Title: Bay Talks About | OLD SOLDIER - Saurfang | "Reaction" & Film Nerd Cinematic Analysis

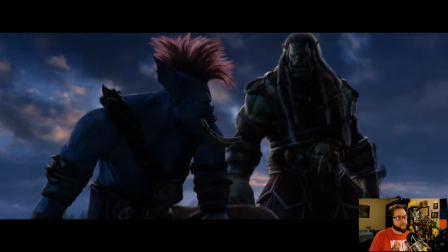[37:06]
Poor Zappy Boy.
Don't give up, boy. Like you?
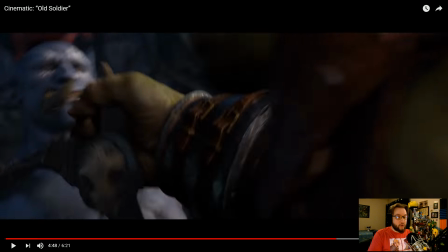[37:13]
So, not only does that take some actual cojones to say that to Varrock Saurfang, this is the one part that I saw in some Twitter discussions that people were kind of off-put by this line,
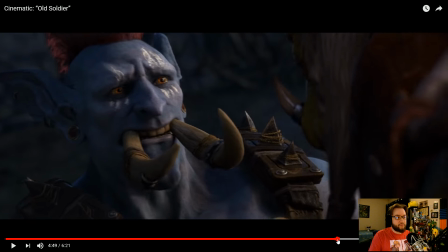[37:29]
or at least by how eager our troll buddy here is wanting to go to war and wants to battle and wants his first battle. He's like, is overly eager.
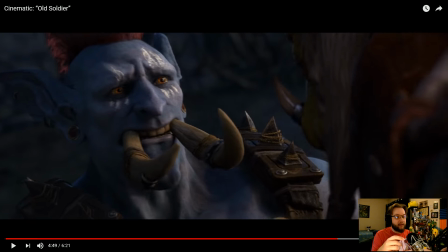[37:41]
But I think, again, short story plot device, it has to happen that the youth is basically challenging the old in this regard. That's what I gather, right? He is challenging not only his personal honor and his understanding and his stake in this and his story,
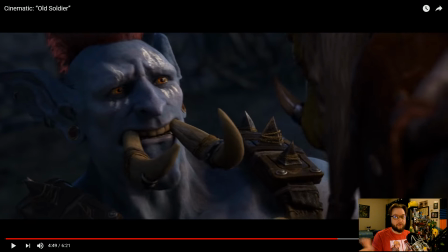[37:57]
but he's challenging Saurfang's and why he's just giving up. It's bad right now. Obviously, we don't know what his stance on what the war chief has done, what Sylvanas has done, but this is where they're at.
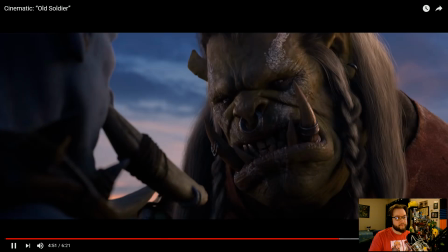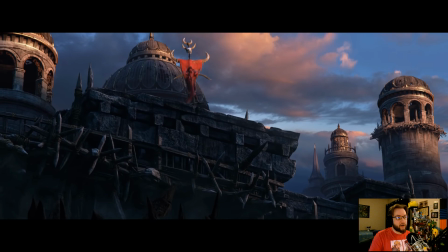[38:17]
The war horn sound of the ramparts, the Horde flag comes up.
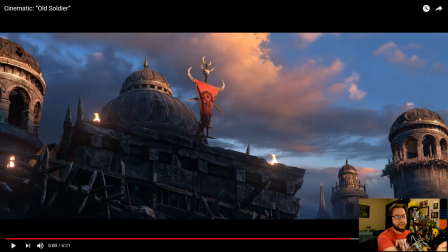[38:23]
This is weird to me because I don't think the ramparts are that deep. You wouldn't see a Forsaken on the, you know, on the tower. I think it's on purpose. It's a budgetary thing. They didn't want to put more player characters in this. They wouldn't want more, you know, more characters to animate.
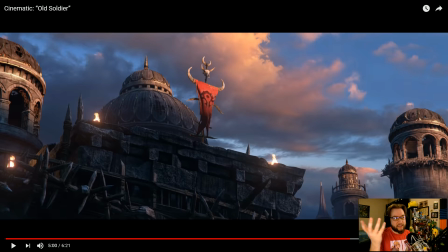[38:38]
So they're kind of like the torches and stuff. I just noticed that kind of stuff, like a script supervisor kind of thing. The sun is obviously rising now. The shift in tone I talked about like 15, 20 minutes ago about how this sort of is used as a narrative device to show a mood change, a shifting of gears. This is usually between lighting, motivation, or camera change.
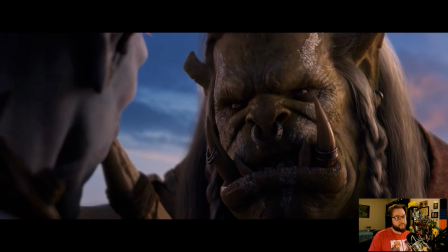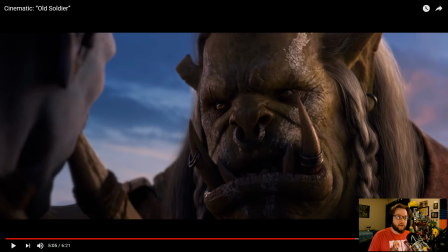[39:04]
Notice the water lines now. There is a bit of a water line. The eyes in our characters now can be more brightly reflecting of either emotion now in this case because the sun's come up, and just because there's like tears catching in both of their eyes,
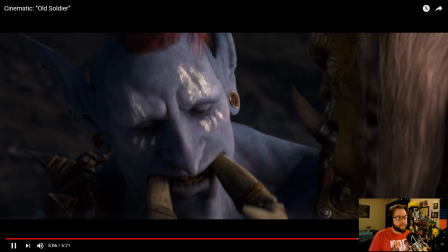[39:19]
the emotion comes up. It comes up in Zappy Boy and then it comes up in Saurfang. He took his son's pendant out of the fire.
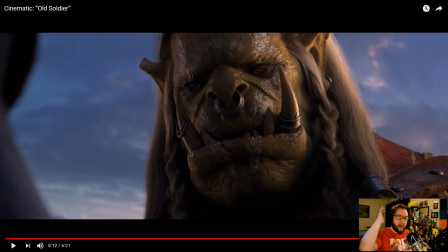[39:29]
This sound in the background is a different tone in the score that is tied to the wrath stuff from earlier. If you go back to and listen to this.
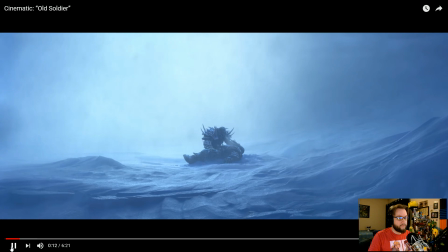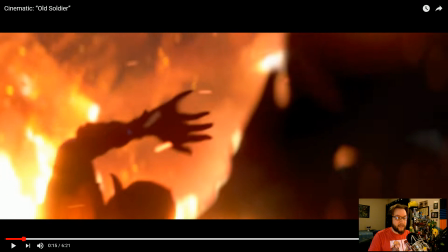[39:47]
There's much more strings happening there. So when this happens.
Live.
Wait, whoops.
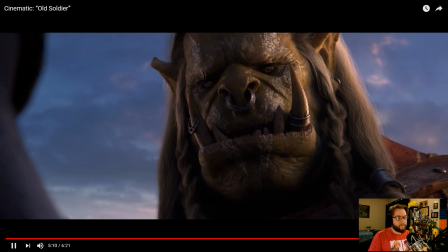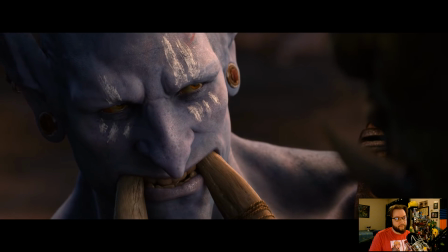[39:58] live another day.
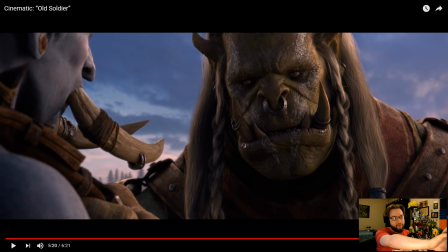[40:05]
That face is so good. That's like when you tell something to your grandparents that makes them remember like who they are or what they've been through, or thanking them if they've been in the service or anyone in that regard. Like, that face is so good.
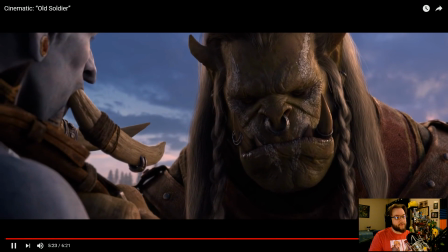[40:22]
It's an acceptance face, remembering.
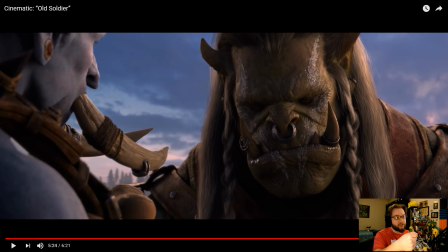[40:24]
He tugs like lovingly on his armor chest piece there instead of like pushing him earlier.
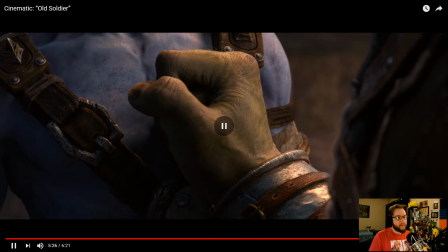[40:31]
That little tug there is neat. Like, he does the fist down and then fingers down.
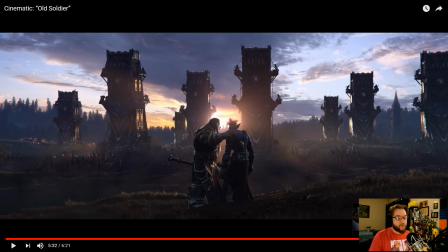[40:42]
The smile is really fast there, if you check that.
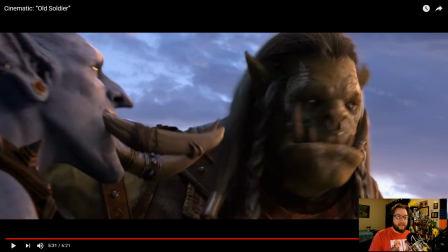[40:51]
It's the old man understanding that maybe there's a little bit more to going on right now, and that there are members of the Horde that do feel the same way that Saurfang does. There's a bit in the actual book that I was told that Sylvanas
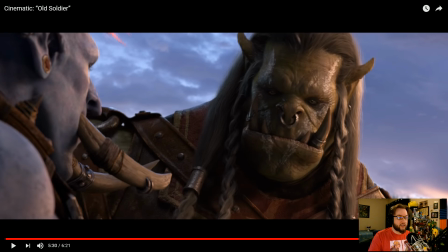[41:07]
is very scared of what her decision could do and has done in this regard.